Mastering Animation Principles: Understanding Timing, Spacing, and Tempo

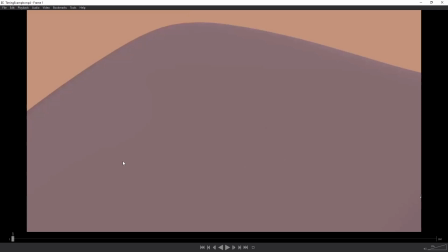So this first example here is actually from a coworker, Justin Yoon, who's a really talented animator, and he's created this animation which I feel like shows a really great example of varying up your timing to add more contrast and a bit more variation in the tempo of your animation.
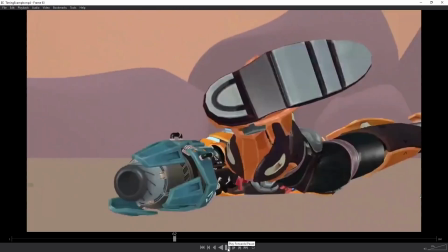So if I go ahead and play this, play it all the way through here, and then we can kind of frame by frame it. But what he's created here is a really great contrast in the movements. So what we have, especially right here, as the character kind of swings the legs around and then kicks up, we have this variation in fast and slow movements. So right off the bat, the character comes in really quickly, slams on the ground. You can see that's happening really quickly all through here.
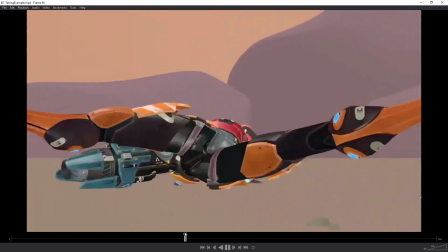And then it starts to slow down right in here, this almost like kind of held moment at this position where the legs are swinging around,
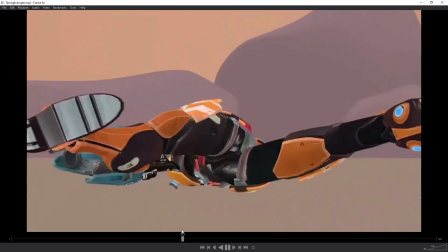but the character's kind of staying in that one position. So all through here, we have this long held moment.
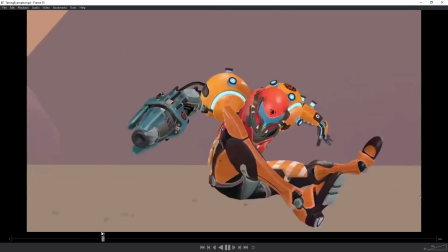So we've just come from a really fast movement into a slow movement.
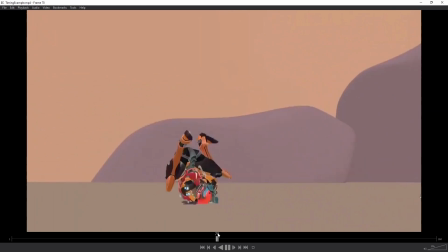And then right in here, you can see we go from that slow movement into another really quick pop in spacing
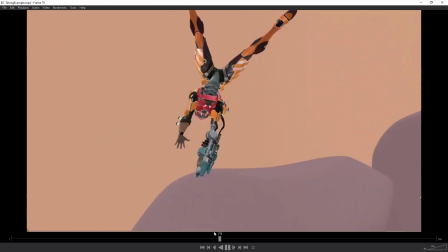and a really big increase in speed as they kick off the ground.
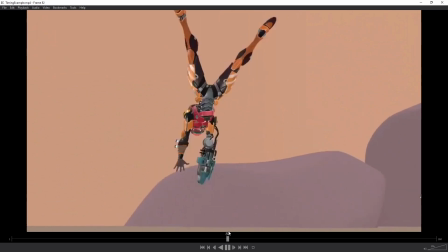And then right after we have that really big fast motion right there, we go into this sort of held moment in the air where,
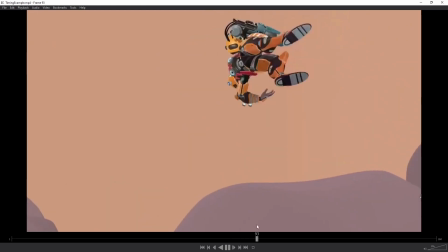again, it kind of slows down, where we can read this action very clearly.
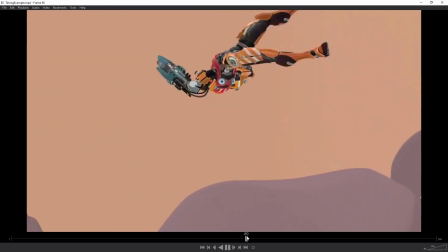And if you were to track the hips on this movement, basically what's happening here is the same thing that we just looked at in our ball bounce example.
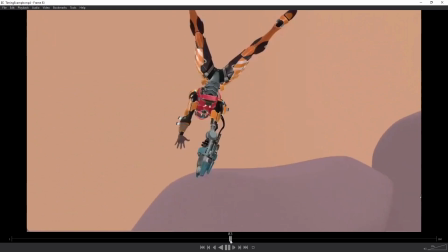You can see the spacing pops forward really quickly. And then if we were to track the hips, you can see the spacing is getting closer and closer together at the top of the arc.
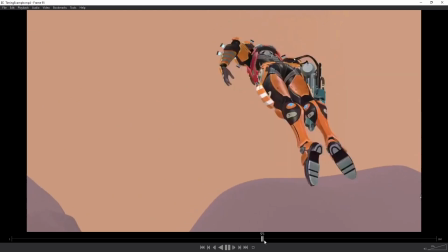And then as the character starts to fall to the ground, the spacing gets further and further apart.
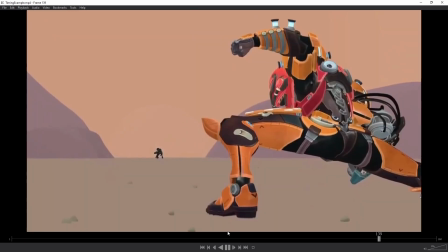So again, as we play this through here, you can see the variation in the timing of these actions,
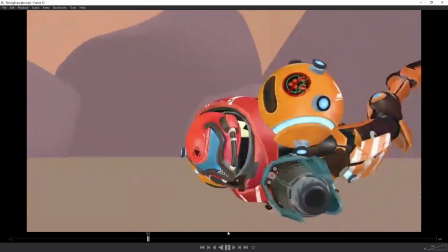the really fast, quick actions into that really slow section with the legs swinging out allows us to read that,
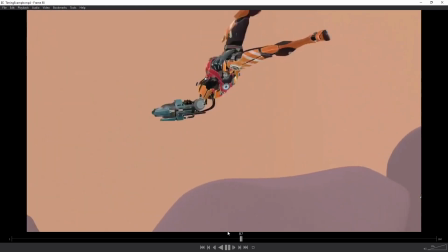and then gives us that really great contrast in this animation between those fast and slow movements,
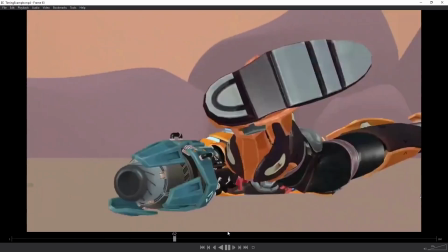which is so important to nail in your animation to create something that just feels a lot more appealing. So the last example I want to take a look at here is actually of a couple examples, and these are all from Halo Infinite, and these are all reload animations. If you want to study contrast in timing and contrast in spacing and see how it relates to animation and how to think about that in your animation. I find looking at first-person animations is one of the best ways to do that, because with first-person animations, you have to really fine-tune the timing of your animation to make sure it's completely readable to the player. But typically with first-person animations, you're working within a pretty tight time constraint, so you're having to do everything really quickly, so you need to pick apart those moments that are most important for the player to read.
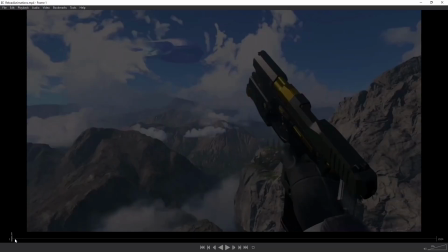And we can see a lot of those examples in these first-person reload animations.
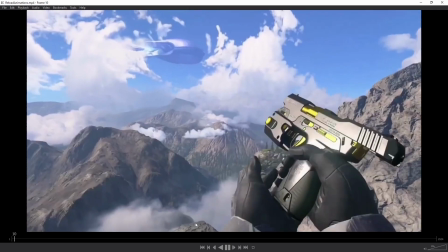And this first one right off the bat is probably one of my favorites because it's so quick, but again, it's so readable of what's happening here.
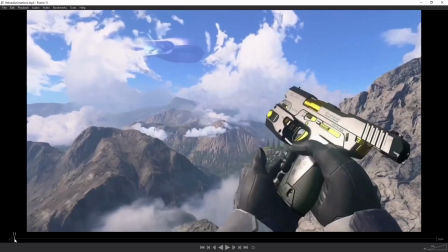So if I just frame by frame this, you can kind of pick apart the moments,
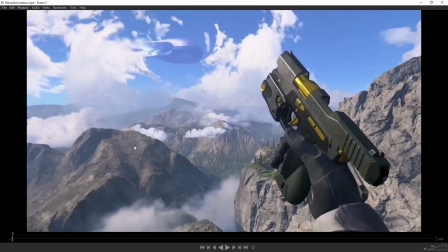the key moments for the fast and slow sections of this animation and
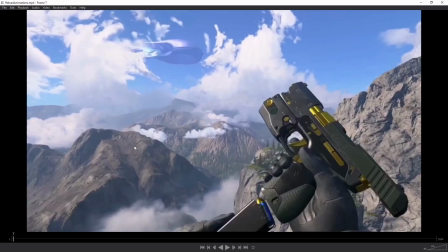how they've timed this out in order to make sure that it can be quick and you can get back to gameplay, but it's still readable for the player. So right here, we have the hand coming up to put in the magazine.
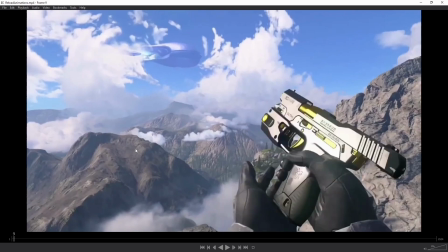And again, you can see this really big pop in spacing from here to here to really sell the force that the character is putting in to this reload animation.
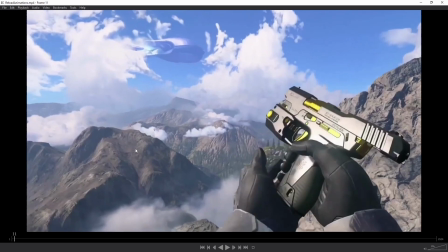And then right after that big pop in spacing, we have this held moment where there's still some movement obviously happening.
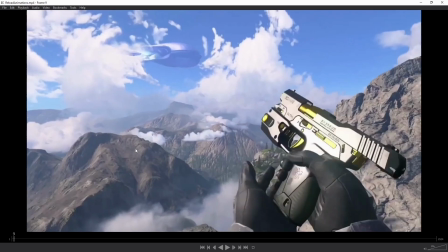We have some shake on the gun. The hand is still kind of moving, but we're more or less staying within this held pose of the hand at the bottom of the gun. And this is that first really clear moment where we have the hold in the animation to make this nice and clear to the player.
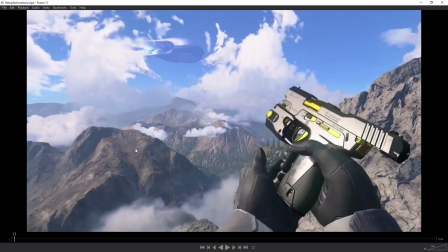So we have these couple frames here where it holds and then the hand comes around quickly,
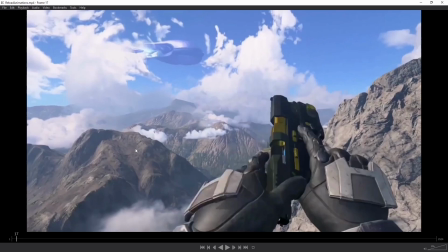and then right here we have another hold where we can clearly see the player is grabbing this section of the gun,
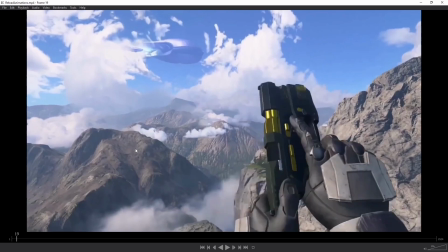and you can see we have this pop right here where again we have another hold.
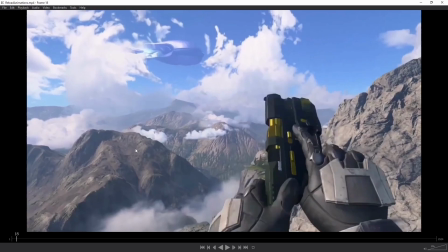There's still some movement going on, so you can see the hand is still moving, the weapon is kind of raising up as well.
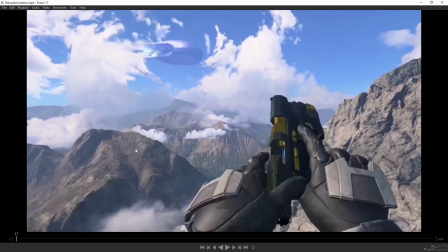But if we were to just look at the fingers, you can see it's basically kind of maintaining that same position through these last couple frames here.
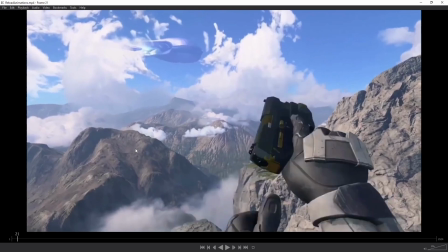So again, we have this nice held moment, and then that giant pop in spacing here.
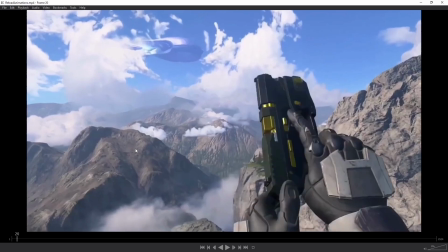You can see just how kind of exaggerated the spacing is to make sure it feels nice and snappy right here.
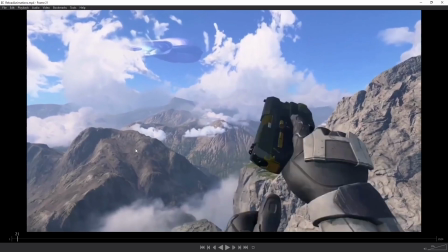And again, right after this giant pop in spacing, we have this held moment
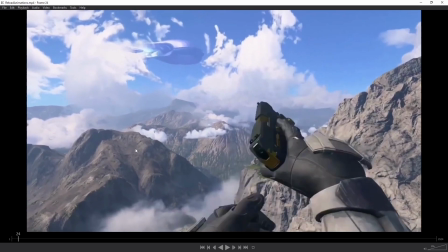to kind of show the force that that put on the gun, and then it goes back to the default pose there.
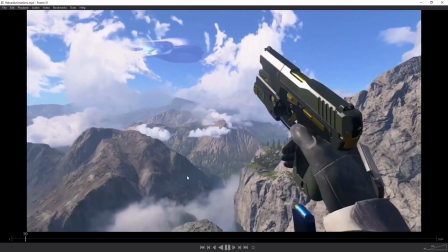But we can just play this all the way through. And again, this animation is so quick because you have to be able to get back to gameplay really quickly,
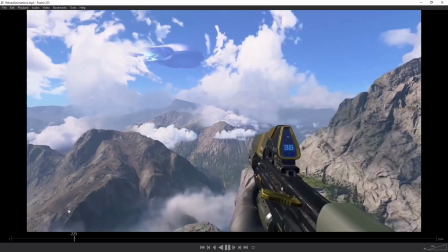but it's really important to find those key points in your animation to make sure it's really clear. And again, reload animations are a great thing to study, to figure out and see how other animators are thinking about timing and using timing to add a bit more kind of rhythm and tempo to the animation.
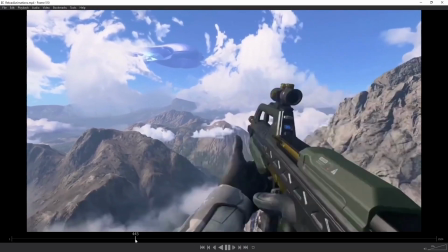And we can scrub through this battle rifle animation.
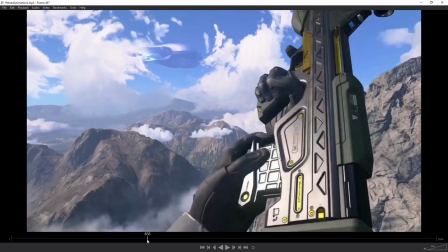And again, all of the key moments have been picked out here to make sure that they're held very clear to the player.
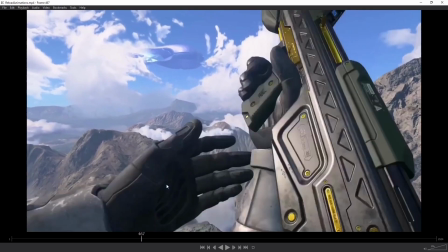And you can see this right here, the hand comes up really quickly, and then there's a held moment.
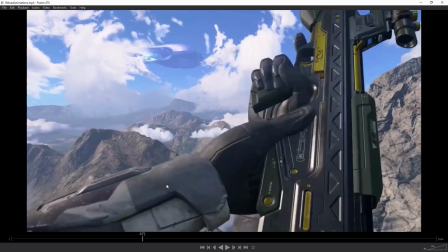So we have a really fast motion to a slow movement here for about 3 or 4 frames as the hand holds this position, make sure it's clear to the player, then quickly pops in spacing to bring it back out.
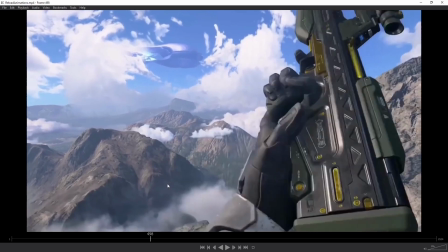And you can see it comes in, kind of clicks in there, and then again the hand pushes it in, and then we have the other held moment for this animation.
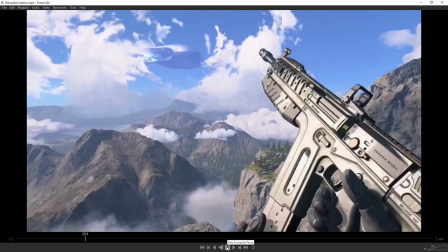And there's a couple other really good examples here that I want to take a look at. I think in this commando weapon here, this reload I like quite a bit because again, there's just clear points that have been picked out that are most important to show the player and most important to make sure you have that kind of slow section of your animation.
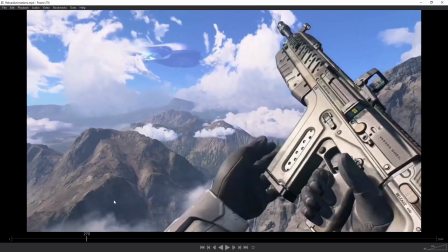Because if everything was timed roughly the same, where everything was just happening really quickly, it wouldn't be nearly as clear to the player and it just wouldn't be as appealing.
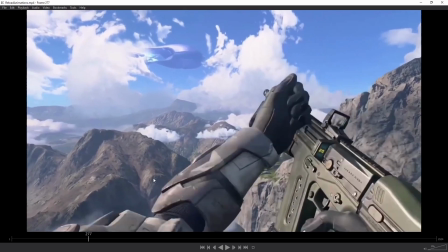So here we have the hand coming up, and then it's basically just holding this position.
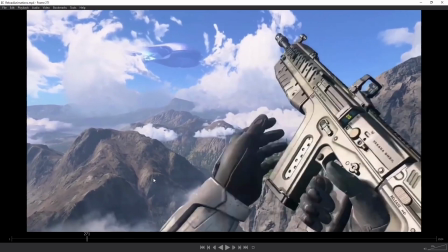You can see how many frames have been utilized in this reload animation just on this held moment.
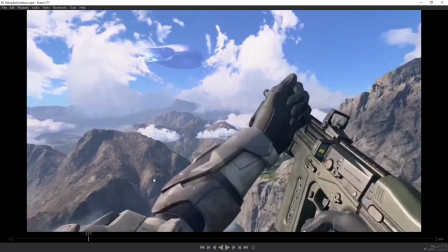So even though the fingers are still moving and they're coming together to grasp this,
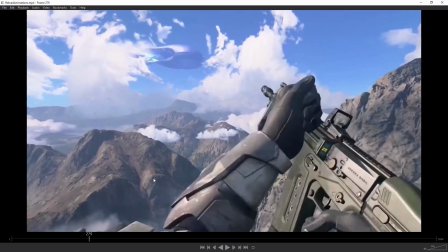you can see that it's still maintaining roughly the same kind of screen space, and it's still maintaining roughly the same pose through all of this.
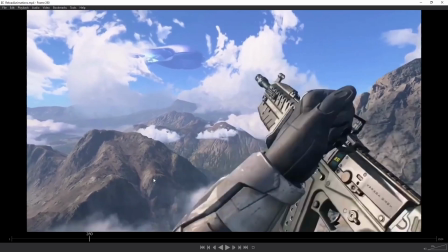You're clearly seeing the players grabbing this section, and then we have that big pop in spacing to show them pulling it back.
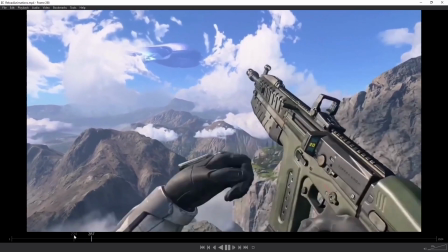And we can play that all the way through here and just see how clear these beats of this animation are.
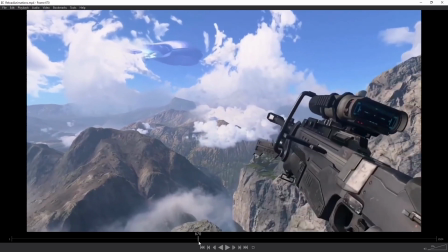And there's a couple other weapons I want to look at. I think it's this shotgun here.
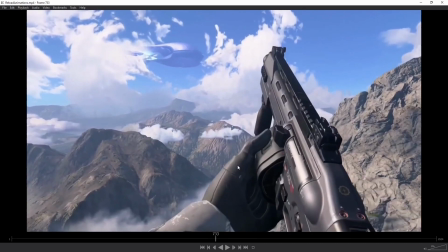And this example is really good for showing those held moments in the reload animation.
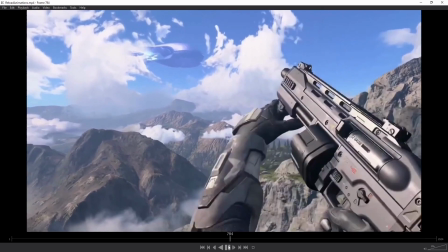So if I play this first all the way through, you can see clearly what's happening in this reload animation.
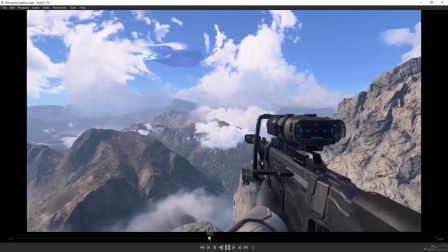And really there's a very small amount of frames to work with for this animation.
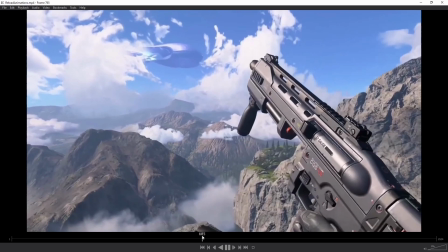Again, you have to get back to gameplay really quickly. So this reload animation can't take a long time.
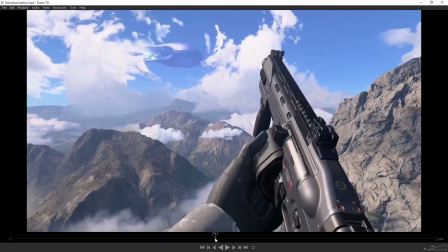So you need to be really methodical about where you're adding in your holds in order to help sell the animation.
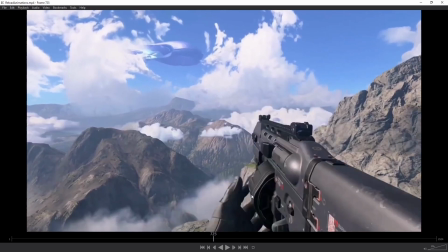So probably the most amount of frames in this animation are put on the hand grabbing the barrel.
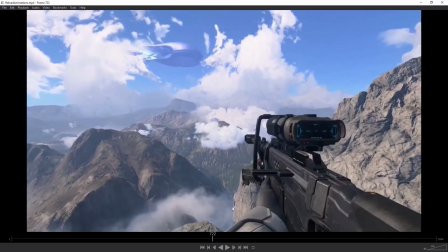So you can see over a couple frames, the hand comes off the weapon and grabs the barrel.
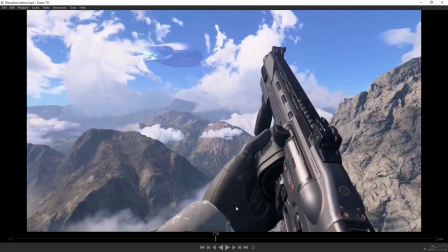And as soon as it grabs the barrel, you can see how long it's held in this section. So there's a little bit of a twist to show the character kind of unlocking the barrel. So the hand is kind of held here and it has this quick little twist motion. And then as soon as it does that twist, it pops.
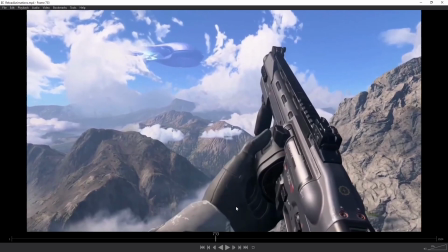And you can see how long we're just held in this moment, all through these frames to clearly show what's happening here.